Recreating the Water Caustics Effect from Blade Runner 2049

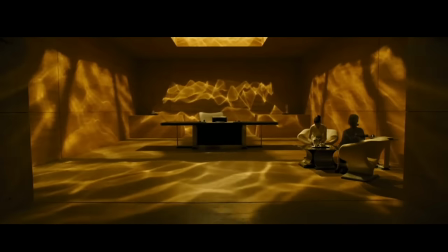0:00 If you've seen Blade Runner 2049, you probably remember this shot. It's beautiful, just like most of the movie.
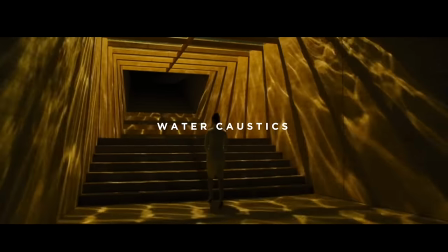0:06 People use this shot to showcase something called water caustics. It's that thing that happens at the bottom of swimming pools. But how did they get them? A while back, I tried to get this effect by bouncing light off of water, but it didn't work super well.
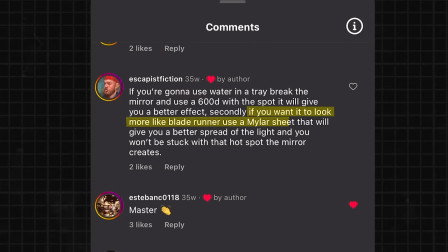0:20 Someone commented, why not use a Mylar sheet? Well, in Blade Runner, we know they used real water.
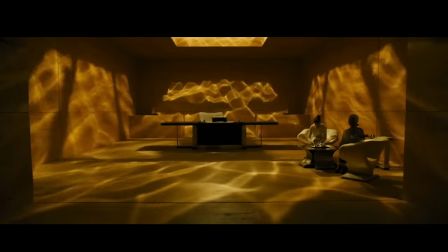0:25 And all that got me thinking, Is there a best way to get this water caustics effect?
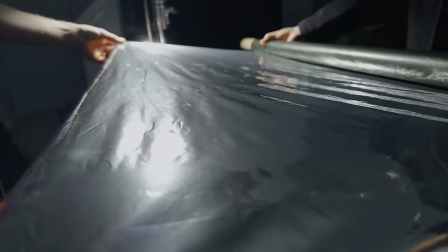0:31 There's three main ways to do it. Bouncing light off of a Mylar sheet. Bouncing off water, which they did for this shot. And shooting through water, which is how they did this shot. We're not just trying to figure out the best looking way, but the easiest way and least expensive way. If it takes thousands of dollars and a week to set up, it might only work for the pros.
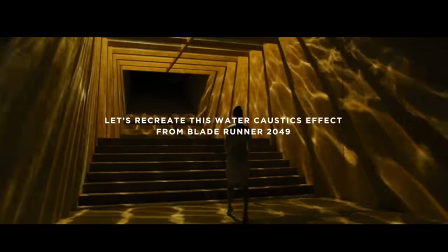0:51 So without further ado, let's recreate this water caustics effect from Blade Runner 2049.
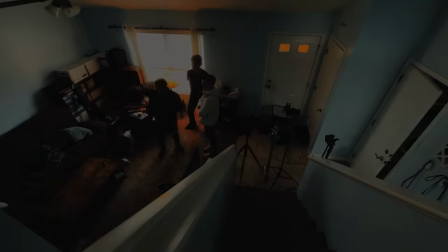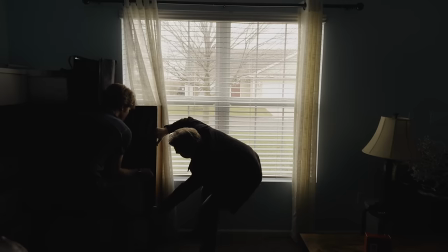1:05 And... go!
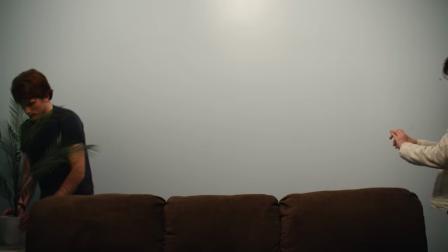1:09 We started by moving things out of the way to get a blank wall behind the couch. This is where we're putting our water caustics effect.
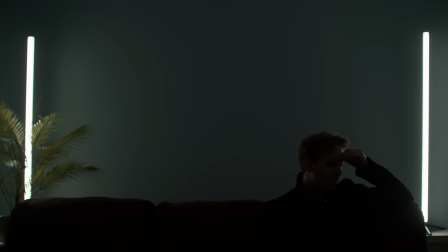1:17 We initially had these LED tubes in shot, but I framed them out in post because I preferred the way it looked without them.
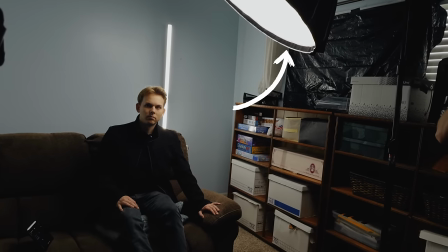1:24 Lastly, Finally we added a soft light to the side of me, onto our water caustics. Despite this not being how they did it in Blade Runner, this did seem like the easiest way. But what even is mylar?
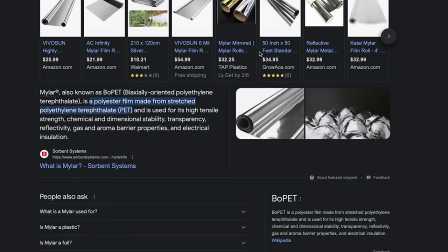1:37 Simply, it's a type of plastic film, making it super thin and light, often very reflective. You may know it better as a space blanket.
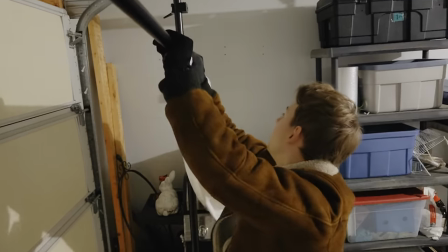1:48 Oh my frickin goodness.
We set up a small test in my garage to try out each method of doing water caustics ahead of time. This will save us some time for the larger shoot. Our setup was simple.
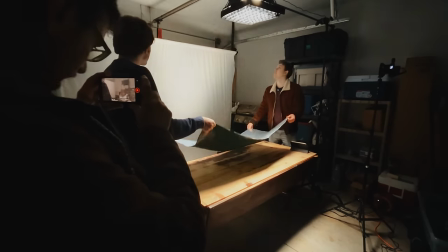2:01 An LED panel above the mylar sheet, and two people on either side angling it towards the backdrop and shaking it.
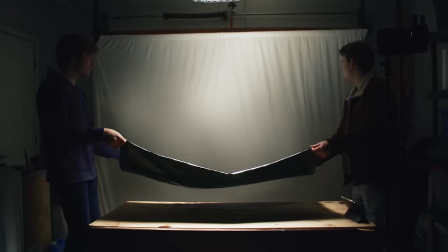2:07 Wow. That's pretty cool.
With our test a success, it's time to scale up.
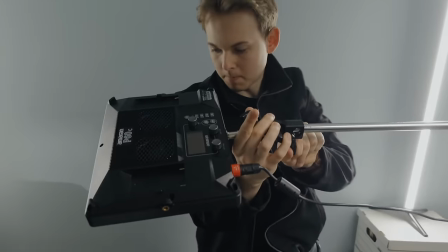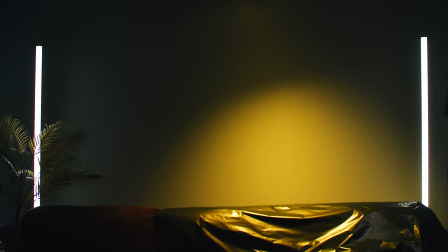2:23 We thought we could do something cool with color contrast. but why question Roger Deakins?
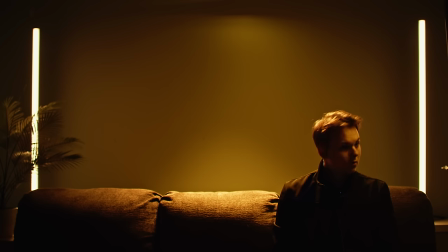2:31 So we made it monochromatic and it looks a lot better.
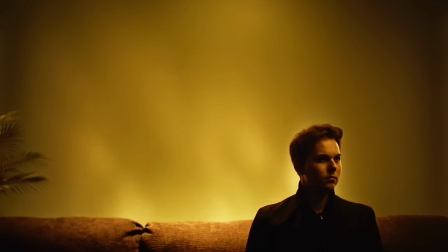2:38 It's a beautiful effect and it looks like reflections off of water, but not like in Blade Runner.
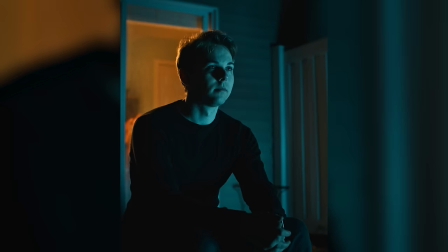2:44 We're not getting those clear ripples. And as such, I believe it'd be better used on faces than backgrounds.
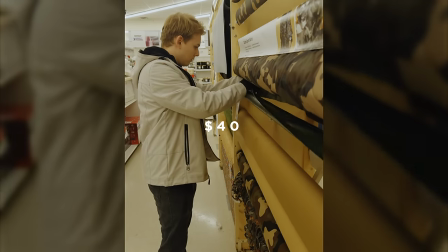2:51 And it doesn't really serve as a budget effect. We paid $40 for the Mylar and water is cheap, but maybe it's easier. So let's move on to method two.
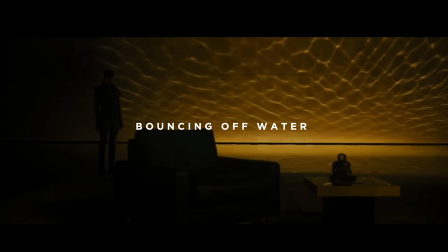3:04 We need a pretty large container for this one to work.
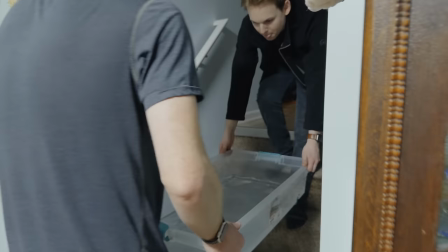3:10 We're going to be nice and careful around the stairs. Move carefully around the electricity.
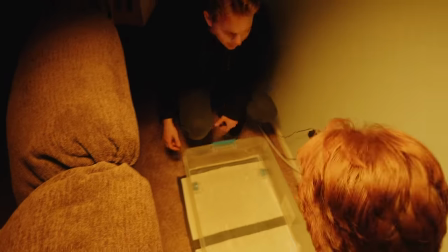3:18 Stick the water under our LED panel and nothing. Why?
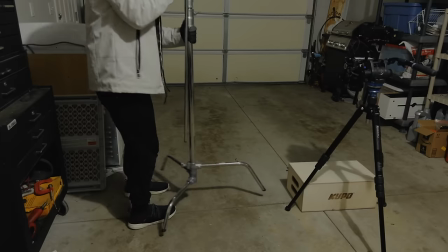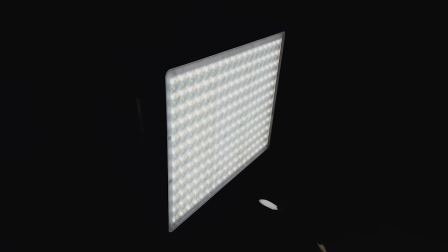3:29 An LED panel has many sources of light. This effectively creates one larger source of light. Generally, the larger the light source, the softer the light, and you can tell it's soft light by the softer shadows.
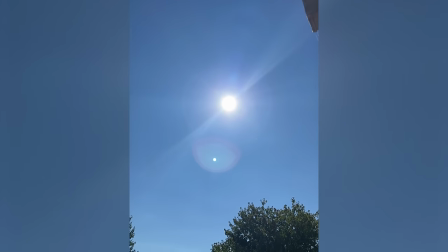3:40 For this effect, we need hard light, like the sun. Because the sun is a small point of light in the sky, it creates hard light, and therefore hard shadows.
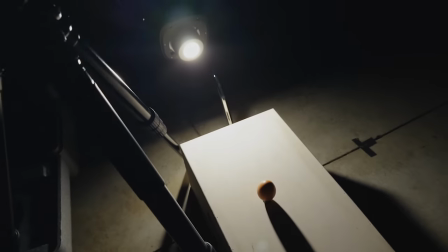3:49 So we'll use the Amaran-150C, which is a point source light, so it effectively does the same thing.
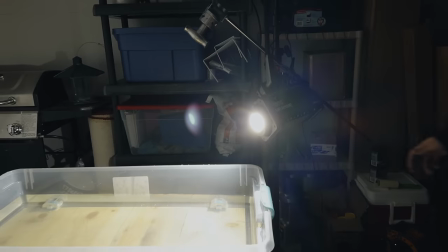3:56 We started by trying to bounce the light off the surface of the water at an angle.
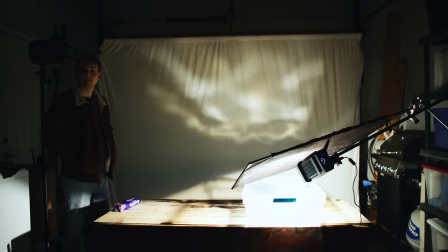4:01 It worked okay, but it was difficult to keep the light off the background because it was pointed directly at it.